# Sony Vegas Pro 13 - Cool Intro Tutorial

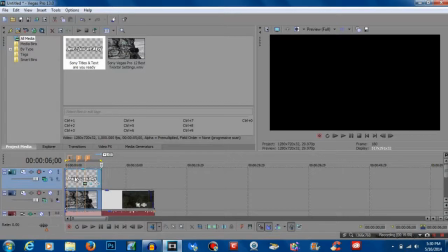(12:40)
And what we're going to do here is we're going to render just the text. So it's going to be the picture inside the text, and once you render it, we can then delete what we have on the timeline here and import the rendered finished text,
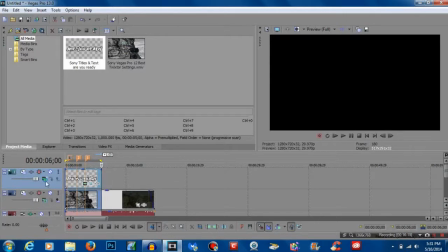(12:57)
and we could switch the first track on the timeline back to normal mode so that we get the picture at the end, but we get the multiplied video inside the text as well.
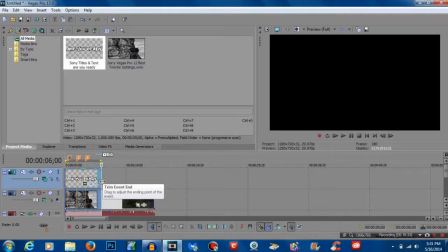(13:12)
So it's pretty ingenious. It's a pretty cool way to do it. So I'm going to be right back once I render it, and I'll show you what I mean. Okay, guys. So I just rendered it out, and pretty much now we could go ahead and delete the text.
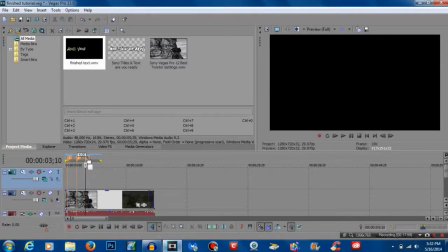(13:27)
And also, you know, just to make it a little less cluttered, we could go ahead and delete the markers. We don't need them anymore. And now when you bring the text on, it will have an audio track as well because it rendered the audio. So you want to go ahead and click on the audio and press U on the keyboard.
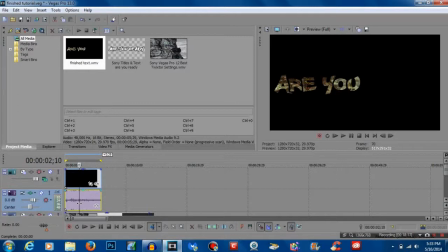(13:45)
That is going to pretty much like detach or whatever you want to call it. I don't know what the actual, textbook example definition for what U does. I think it just unhooks it pretty much.
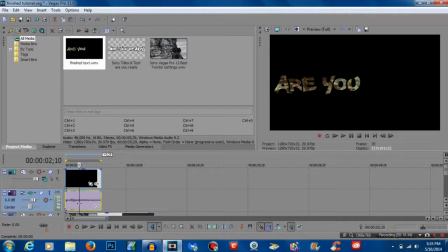(14:01)
We'll say that. U is unhook the, pretty much the video portion from the audio portion. So we're going to hit U. And then delete, and that will delete the audio without deleting the video. And then we could go ahead and click on the second track in the timeline and hit delete as well.
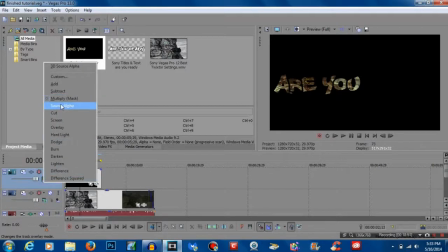(14:17)
We don't need that. So now what we're going to do is we're going to switch it back to source alpha, which is pretty much normal mode. And I'm going to show you the difference before. Now when you click over here, you have the video.
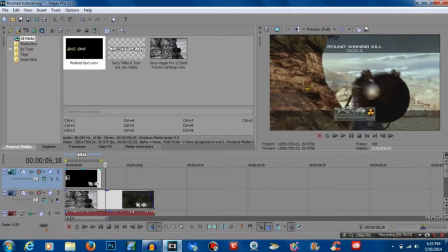(14:30)
So here we go. I'm going to show you again what we're working with so far.
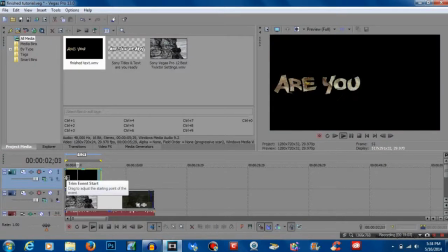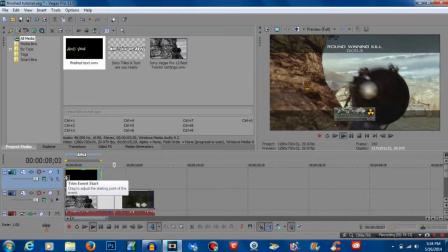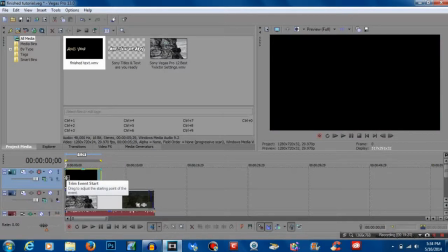(14:46)
Okay, so there you go, guys. That's pretty much the full animation I was going for, but to add the background as well,
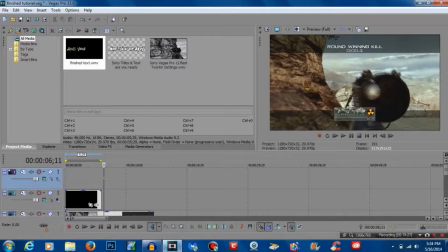(14:54)
all you gotta do is, let's add another video track by hitting Control-Shift-Q, and we're gonna import our background. So I'm gonna do the same background that we did in the tutorial. Okay, guys, so I have the picture
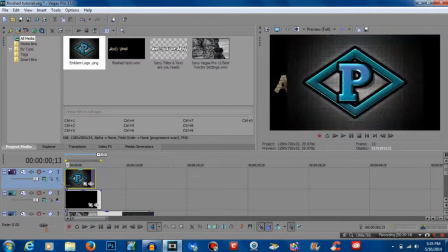(15:13)
the emblem that I want. Now, here's the problem. It's totally overlapping our text. And the same thing will probably happen with video. So that's obviously a problem. So we want to go ahead and stretch it to the length of the text.
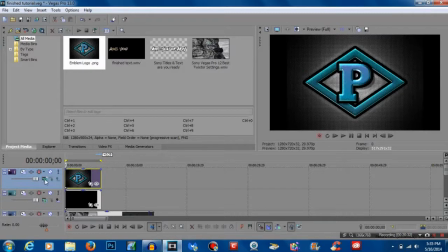(15:32)
And what we're going to do is we're going to come back to composition mode and hit add. And there you pretty much go. So as you can tell, the text isn't like very visible.
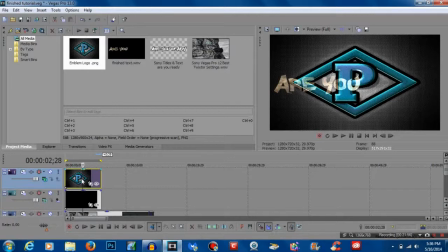(15:50)
Like the background is really overwhelming it. So what I would do for the video, if that's the case, and or the picture, is what I did here is I just lowered the opacity.
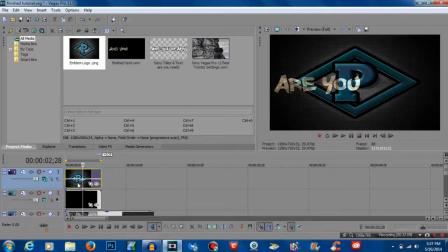(16:00)
So I believe I lowered it to about 46%. It makes the text and everything you're going for pop out a little bit better. I think the background really is just distracting because it's such a dark, like a bright blue.
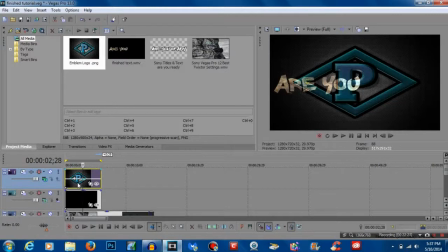(16:17)
But I think I don't know. If you run into the problem, just lower the opacity of your background, and you should be all right. So there you go, guys. I'm gonna show you the finished product here, and I hope you enjoy.